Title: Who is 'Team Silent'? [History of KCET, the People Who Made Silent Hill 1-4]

Maria, while being a beautiful woman, is not a typical over-sexed or perfect model like the type we usually see in games.
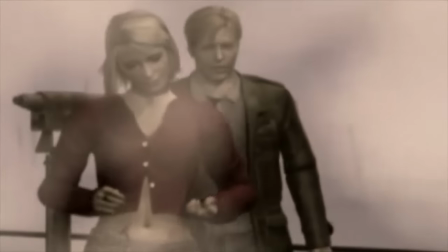[29:22]
She has belly fat, wrinkles, imperfections. All of his characters are very grounded in reality.
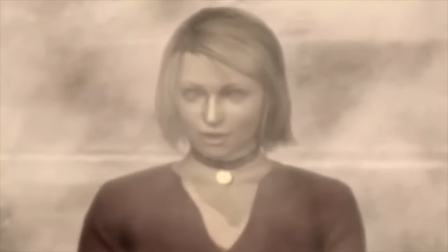[29:30]
They look and move like people you might see on the street.
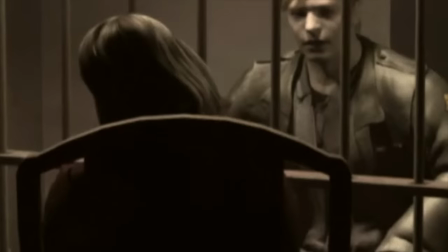[29:34]
Silent Hill has a very gritty realism to it, and this is in part Sato-san's influence. his designs,
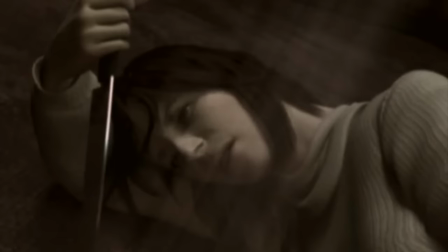[29:42]
his hand-drawn facial animations that look eerily real and somehow deeply upsetting. But he wasn't the only artist on the team. Masahiro Ito was also hard at work on the monster side of things.
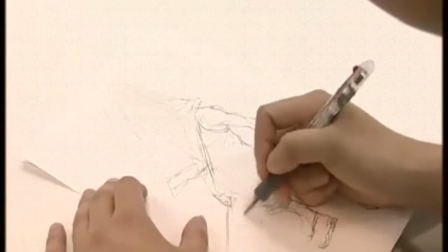[29:57]
Now, as art director, he had far more control than before, and he dove into the production with a particular mindset,
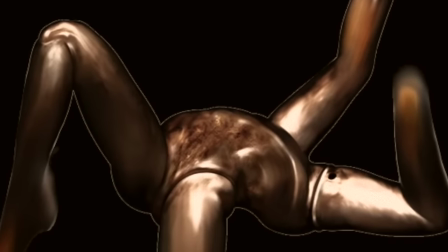[30:04]
that the monsters needed in some way to look human to be frightening.
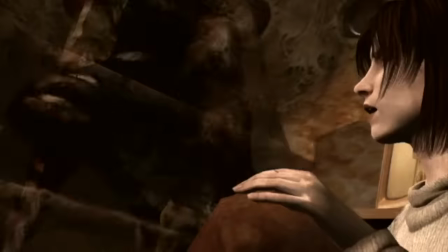[30:10]
There is something off-putting about a creature that looks like us.
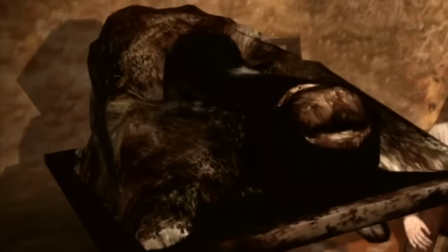[30:15]
For one, it invites the question of whether this thing was ever human, and if whatever happened to it could happen to us.
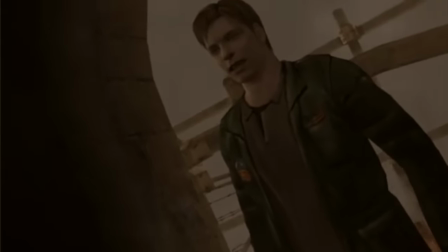[30:23]
It also creates sympathetic pain, the idea that this might happen to our limbs or our faces.
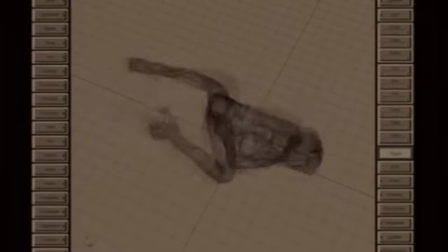[30:31]
It looks wrong.
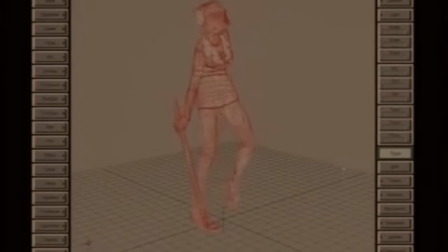[30:33]
We expect to see something human and see something else entirely coming out of the dark shadows and eerie fog.
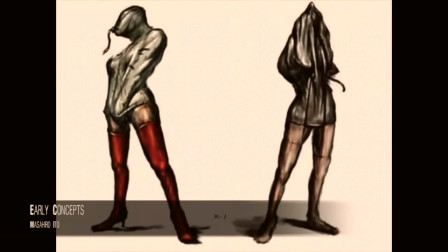[30:42]
The first monster of the game is the lying figure, a grotesque torso monster that spits acid. It was inspired by one of Ito-san's co-workers, who was walking down the hall with his hoodie on, his hands in his pockets. It gave the illusion of having no limbs. He also took influence from the motions of drunk people and young children, how they were unsteady and stumbling.
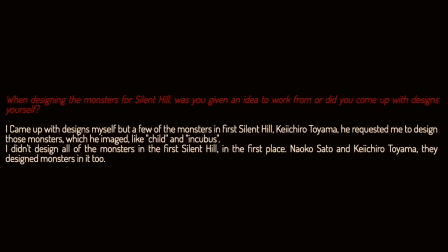[31:09]
In the first game, he would design off prompts given by Toyama-san, often leaving the man awed at his creativity.
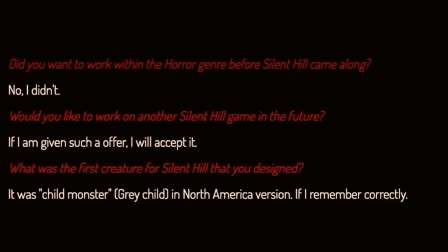[31:16]
The child monster was his first design.
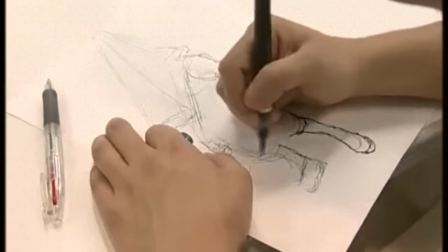[31:19]
In the second game, he would be the one to design the series' most iconic and famous creature.
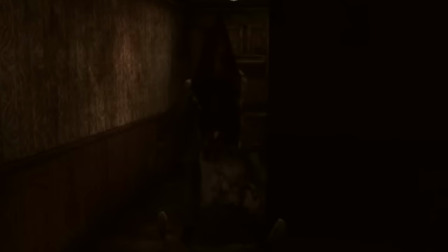Pyramid Head is the perfect monster. Yet the design is so simple.
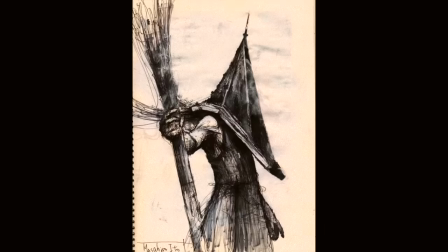[31:45]
A man's body and a triangle shaped head. The concept came from the desire to have a monster that had no face.
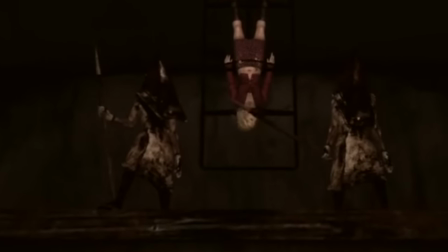[31:54]
Something that appeared human without the most human element.
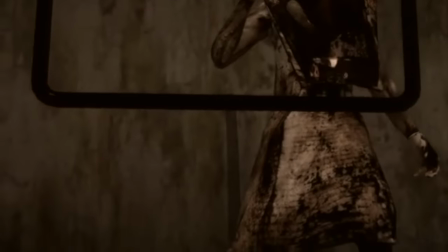[31:58]
It works so well because of the way it incorporates psychology with art design.
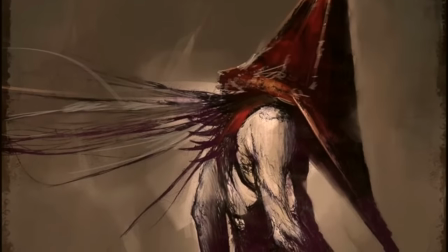[32:04]
Certain shapes are perceived by the eye in certain ways.
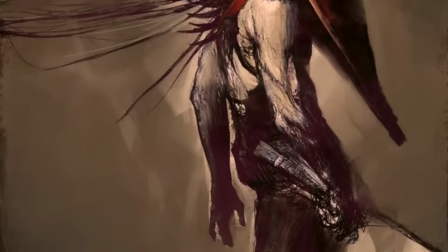[32:08]
Round, soft edges are friendly, but sharp edges are dangerous, unfriendly.
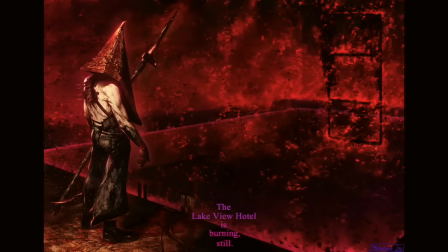[32:15]
Pyramid head appears human, grotesque and dirty, but human.
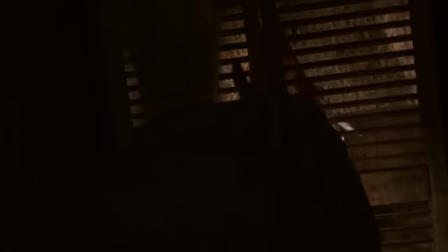[32:20]
Yet the triangle head has no resemblance to a human head.
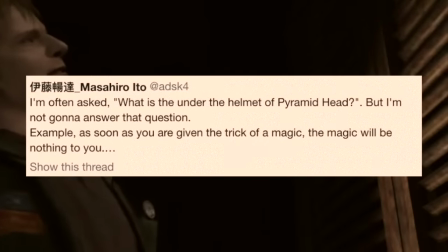[32:24]
It invites questions that people are still asking to this day, which Ito-san refuses to answer.
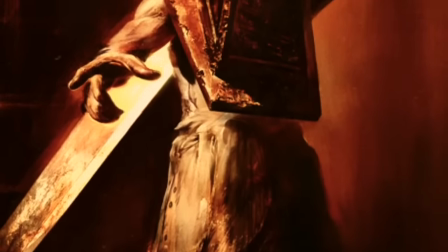[32:32]
Without a head, without eyes, it is hard to judge what a person or thing is doing, thinking, or feeling.
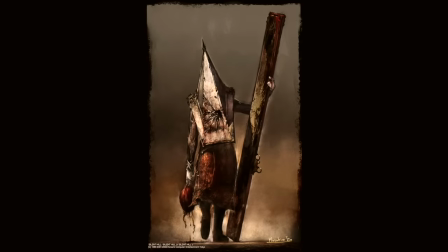[32:41]
It feels wrong to be missing such vital elements of humanity and leaves us unsettled.
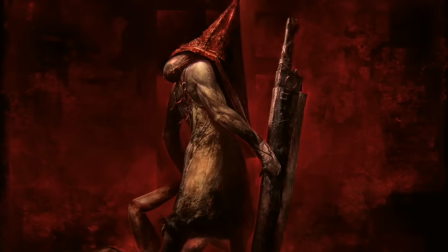[32:48]
These aspects are what are at play in Pyramid Head's character
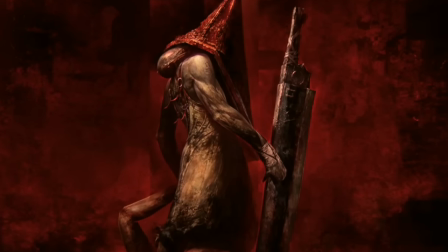[32:52]
and why he is such a long-lasting and beloved aspect of the series.
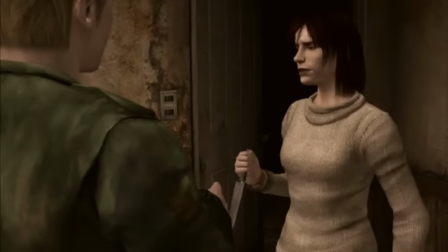[32:58]
This game would be a masterpiece,
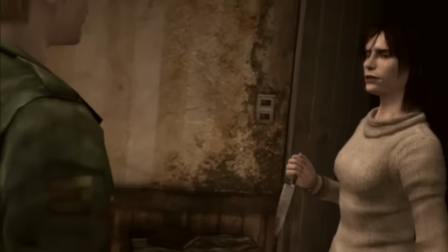[33:01]
an exploration into sex and death, or as Sato-san put it in one interview, Thanatos and Eros.
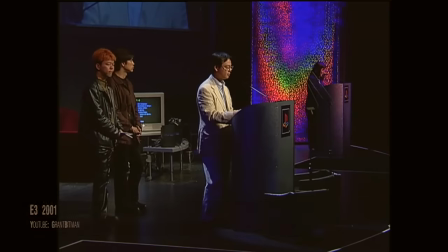[33:10]
Once again, the game debuted at E3, and once again, the audience was awed and fascinated by the horror title.